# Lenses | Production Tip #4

Welcome to the latest Raindance production tip.
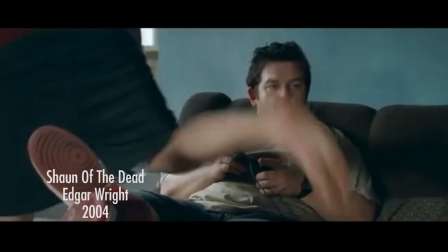8s
This week we're talking about lenses and how you can use different types of lenses to get the shot that you are looking for. Now, as you can see, we're using a zoom lens. This simply means that at the moment the lens we have on the camera can zoom in and out, much like the lenses on pretty much all the low quality cameras and DSLRs that you buy. A big advantage of this lens is that you can be less careful with your camera placement. You can zoom in or out in order to crop the frame to what you want it to be.
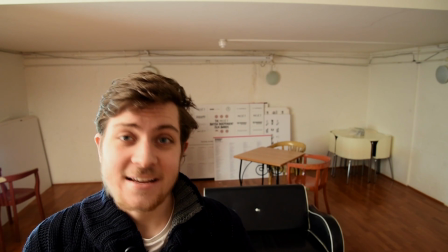38s
So here I am about a foot away from the camera, and as you can probably see, the lens is completely zoomed out.
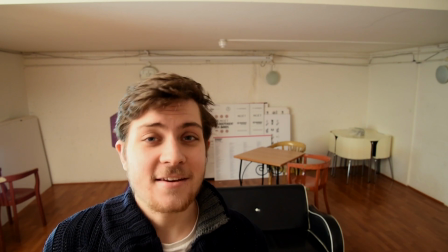44s
That way you can see all of me and you can see everything going on behind me.
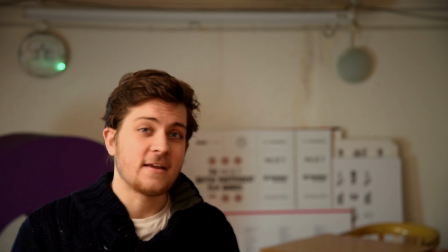48s
But if you move the camera back around 10 feet and zoom all the way in, as you can see,
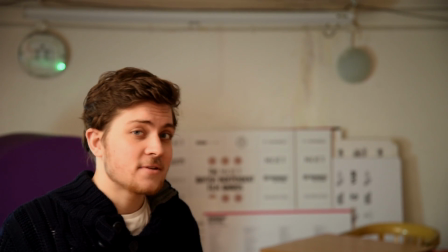54s
I'm still in frame, but the background has become both flat and distorted.
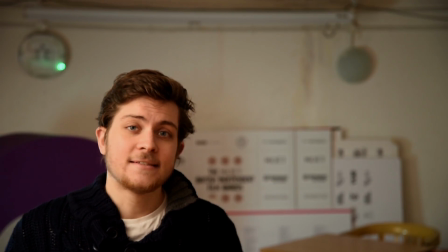59s
You can see less of it and it's blurry. Another lens example is the prime lens. The main difference between zooms and primes is that primes don't zoom in and out. The lens is at a fixed distance to the camera's sensor. Obviously, this comes with its disadvantages. It means you can't zoom in and out to get the framing right. But this means for beginner filmmakers, it's actually a very good tool for learning camera placement.
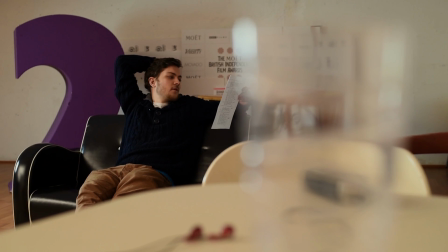85s
Another great advantage of these lenses is that they tend to have a narrower depth of field, meaning that less is in focus in the shot.
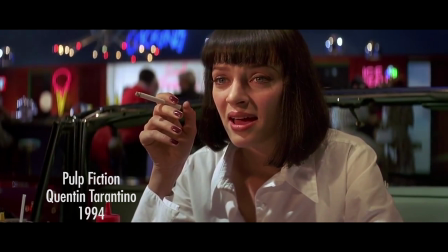92s
This can be used for various cinematic effects, such as keeping something in the foreground in hard focus while keeping something in the background in soft focus,
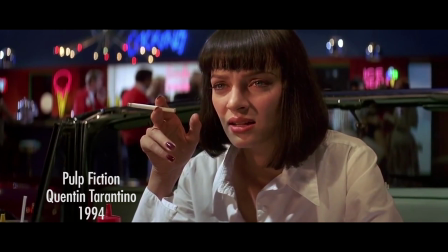100s
or switching focus from one part of the scene to the other, in order to, for example, bring attention to a character speaking.
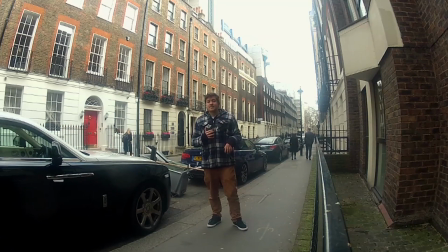106s
You could also use a wide-angle lens, such as the one fitted to this GoPro. As you can see, the big advantage is that pretty much everything around me is in the frame.
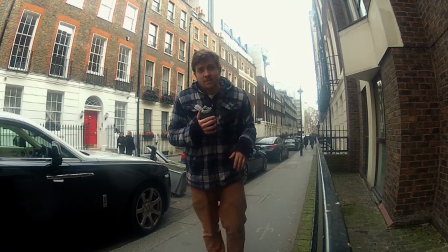114s
The disadvantage being that the closer I move to the camera, the bigger I become in the frame and the more it distorts my image.
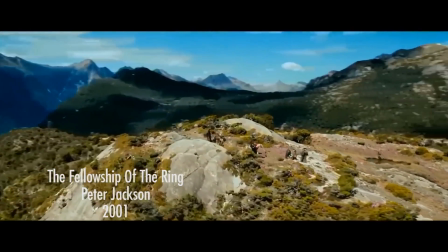122s
Wide angles are used to establish a location and can be found frequently in the Lord of the Rings trilogy. That's it for this week's production tip. We hope you found it useful and that you'll be using a variety of lenses in your work from now on. If you liked the video, please do like the video down below and also subscribe to both our newsletter and subscribe to our YouTube channel to receive these every week. See you next time.